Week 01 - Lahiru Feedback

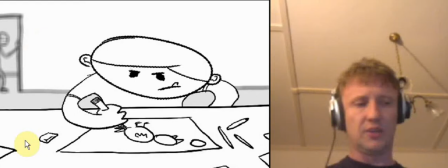3:45 i think it's good and i don't actually think this camera shift is necessary i think that's an unnecessary thing i think it's there and you can just leave it there
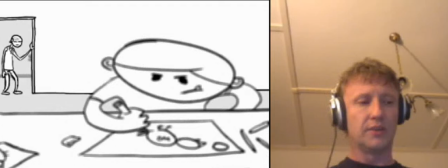3:53 it's fairly clear that the grandfather's there and i don't think you need to um be too literal in oh there's grandfather watching me
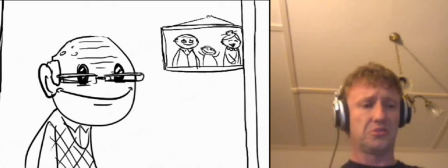4:01 from behind and the rack focus I think you can just simply cut
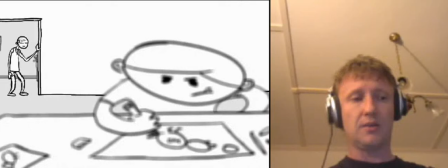4:05 straight from there right from the out of focus granddad in the background I know you
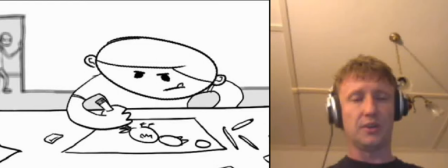4:10 love your rack focuses but I think that if you were to hold it just at this point here artistically I think it would be a lot cleaner it's fairly clear from your silhouette who he is so when you make the cut there's going to be
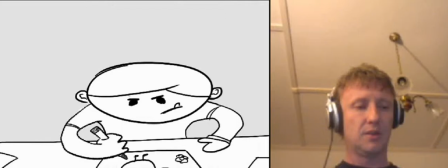4:23 no loss of clarity in narrative and And I think that would just work a lot faster.
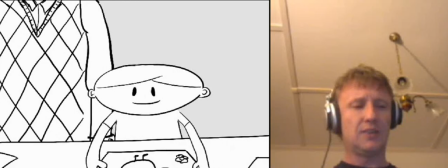4:30 So here, that's good. That's all good. And I like the scrub on the head.
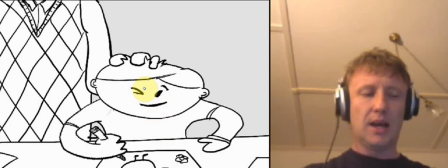4:36 I do find, though, he does look a bit of a bratty, this sort of thing.
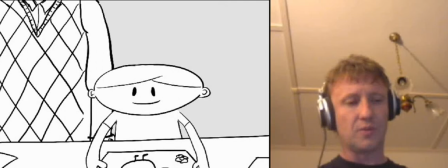4:41 I don't know what it is about this character here, but this particular frame.
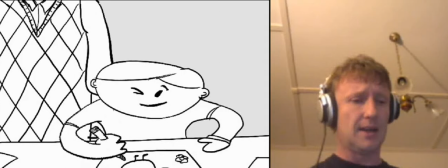4:45 But the transition from the way he looks and behaves here, here he's like a Roger Hargraves, Mr. Happy character.
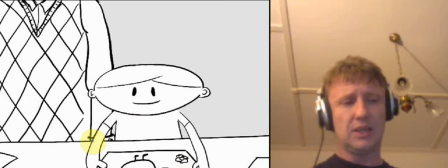4:52 There's something about this one. He's just maintained his volume. I think that here he's got thin arms and a thin body he just seems
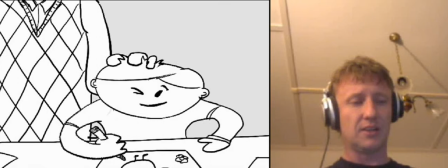5:00 still quite a bit gargantuan in this frame so just
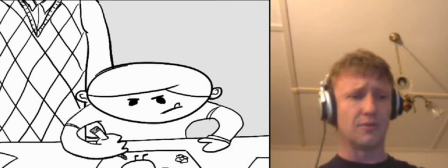5:05 be careful about that when you change things like that he does look like he's having a bit of an incredible Hulk moment so just conserve really be aware of
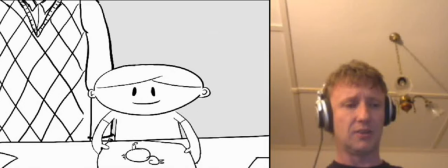5:15 the conservation of volume when you're changing frames like that so here he's quite big his head gets smaller and then so all of a sudden he's quite little this is a very appealing character i like the way he looks and i think that's the sort of thing you want to aim for with
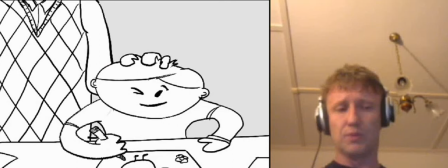5:29 this one and if you can kind of maintain those masses for the earlier frames i think that that's will probably deal with that
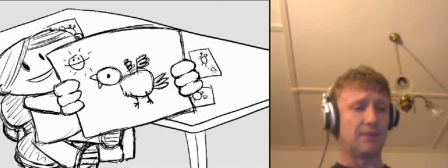5:36 incredible moment incredible hulk moment i really love that i think that's great and again you've got the same character and i like the way that moves it's gonna look nice
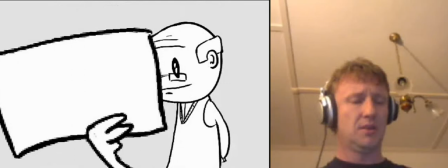5:43 when you animated it
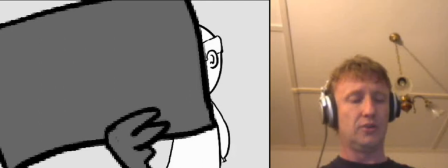5:47 this is all good that can be done a lot faster i think that you're way too slow with that one think you can just go
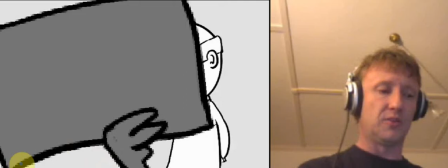5:52 like that so it'll be if in terms of your spacing it'll be here
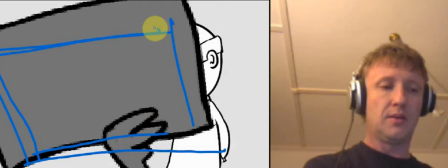5:58 for one thing you can pad it to maybe about there and then straight into the
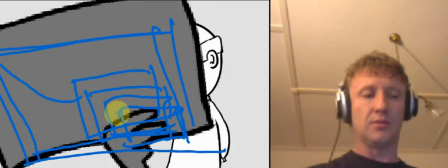6:05 into the section where he's holding it there okay so it would come in like or however that arc goes
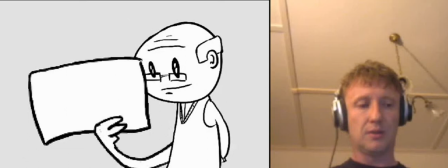6:13 across but have that quick movement across so you don't have this that slow section like that you go
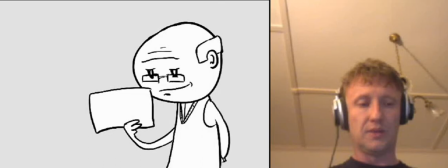6:21 straight from here to say to here and then pad across it so your padding
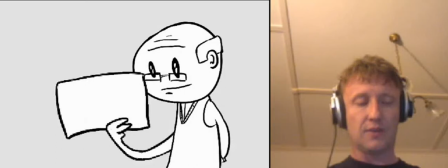6:26 would be from here one two three four five and then one two
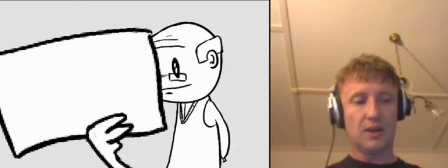6:32 three four five and then skip one two three four frames one two three four frames
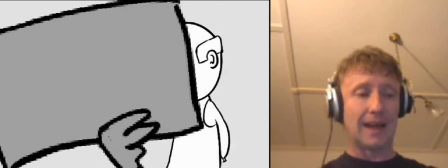6:37 and one two one two one two so something like that
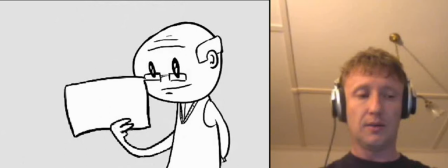6:43 you go to there to there and then to there and then pad
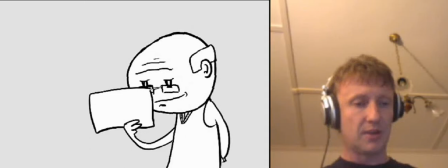6:50 like that okay so you have that that section easing in a bit better same with the head movements i think that um if
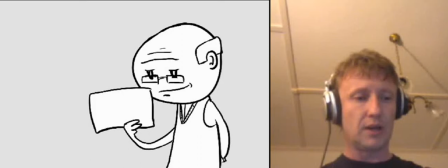7:04 we just look at him just be careful when you're moving his head as well try to draw
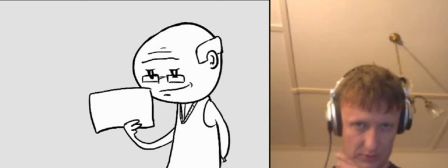7:10 your arcs at the beginning so generally with the head things tend to rotate from the atlas at the back of the neck so if you're having him look down there's two pivot points there's a pivot point at the base of the neck there's one at the top of the neck so if you
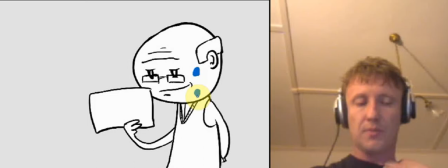7:25 want to have him looking down like that have first of all one rotation from here and and then a second pivot at the top so that will
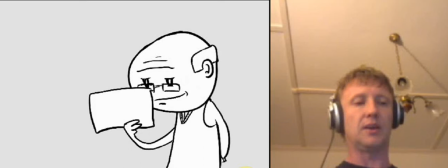7:35 give that feeling of looking forwards and then rotating downwards I know you're just translating it down but you should still feel some kind of rotation in the head.
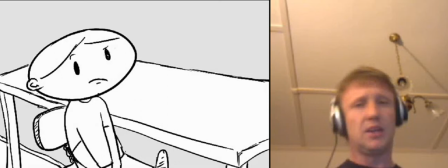7:48 In a way, that's fine. You may even want to go more snappy than that.